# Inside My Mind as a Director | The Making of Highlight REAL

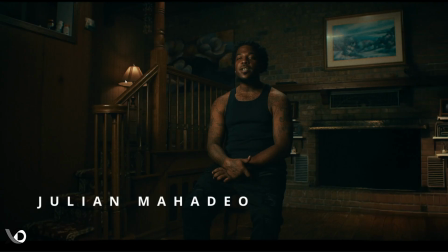8:17 So if I were to show mines, we got the tungsten lighting, we put a lamp right here. So that was to motivate the lighting on him. We had a tube, like 2 tubes in this area just out of the frame.
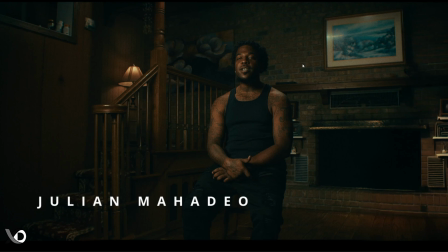8:36 And then if you look on this side of the frame with the color grade, you can see that there's the teal look. And that's where we kind of get that blend from the tungsten to the teal.
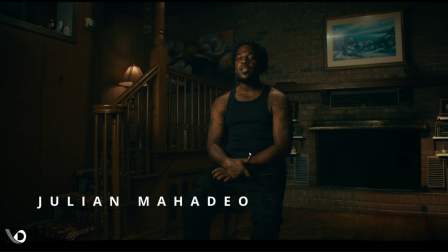8:51 And that's my wide shot. I have him in the center frame. This light is motivating him, and it's giving that moody look. Again, because of his story, it's kind of an intense story, so we wanted that moody look.
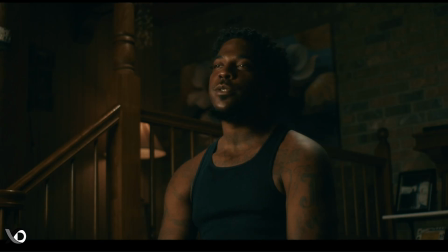9:05 If we were to fast forward, this is our medium close-up. If we look back to the treatment, that's this shot right here. It's kind of similar. Same thing, same motivated lighting from this lamp.
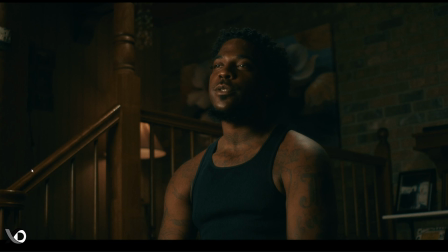9:19 We had the tubes to kind of help give a little more brightness. And then again, the teal stuff is more back here. You can kind of see it in his tattoos and so on. So that's the main 2 shots right there.
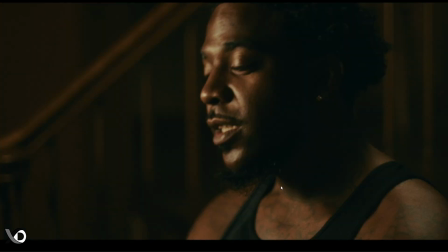9:34 And then we got our third angle right here. So this is more of the closer look that we had on our treatment, like this right here.
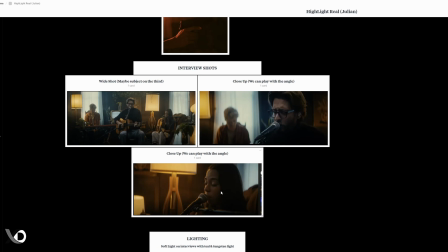9:42 Even though these 2 shots right here is kind of similar, if you pay attention, this one feels a little more closer. And when we look at our video,
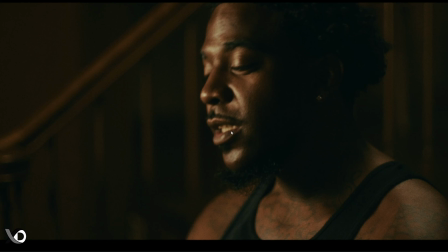9:54 this one is more closer than that second medium close-up, and this is the one where we could pay attention more into the details. Kind of like if we want to see more emotion out of him, this is where we will cut to. Those are our 3 angles. Now let's get into the B-roll. So here goes a B-roll shot.
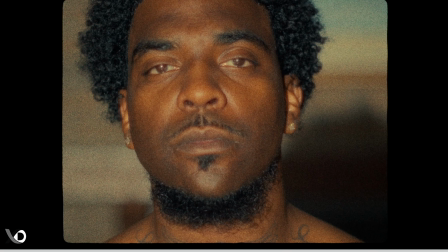10:14 For the B-roll, I wanted to feel like film, like true film, right? I wanted it to feel like a little dirty here and there. So here goes the shot where we're getting details on him.
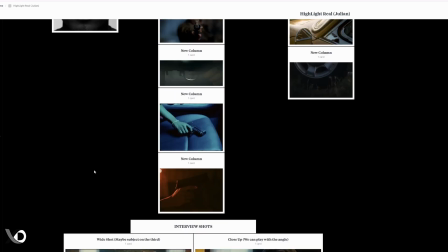10:27 If you guys remember on that first column of B-roll, this is all the facial
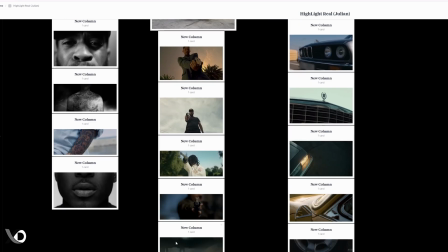10:34 expression from various different emotions, and we exemplified it on one of the shots here.
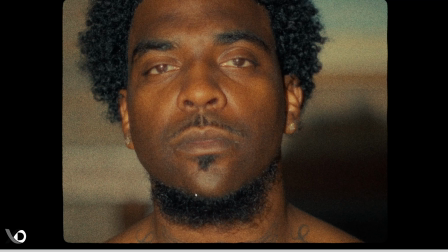10:42 We wanted to feel like film again. Another one here, I'll play this one for you. Again, we leaned in on that film look on top of adding a little bit of the sound effects of film.
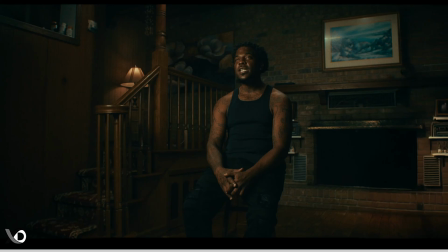10:57 That's where you heard that little clip type of noise. And we use film transition, as you can see, film burn effect, if you will. We also had this third shot on a dolly with the Ronin, the RS4. The DP Drew, he didn't really like the setup too much with it because the Ronin wasn't really working well with the dolly, because he had to pull focus on top of operating the dolly. The lenses were manual. Forgot the lenses that we used. I think they were like the Leica R's, I think. Yeah, the setup wasn't the best for him. So when he was operating, he's pushing in with the dolly, and then he's kind of like got to pull focus as well. So it kind of made the shot a little harder than what it needed to be. Yeah, I keep playing it.
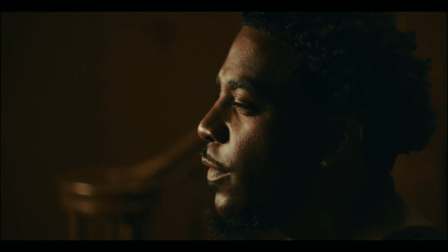11:49 It was my first time getting locked up.
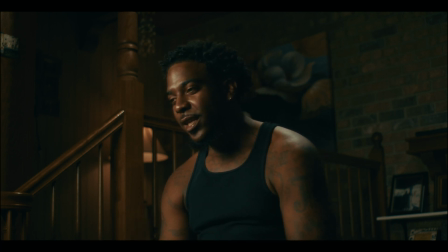11:51 And as crazy as it sounds, it's like, I just knew, like, I just realized what a father was.
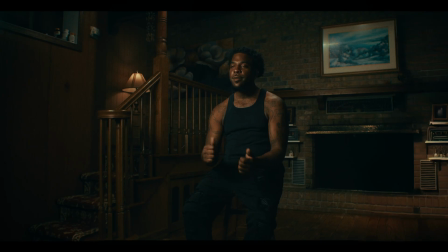12:00 And as you can see, we kept dealing with the focus issues, as you can see. And like, if you pay attention to the music, I really love it because like as he's telling the story about certain things, you could kind of hear the music crescendo to the high moments and then come back down for the low. It's taking him on a journey, essentially.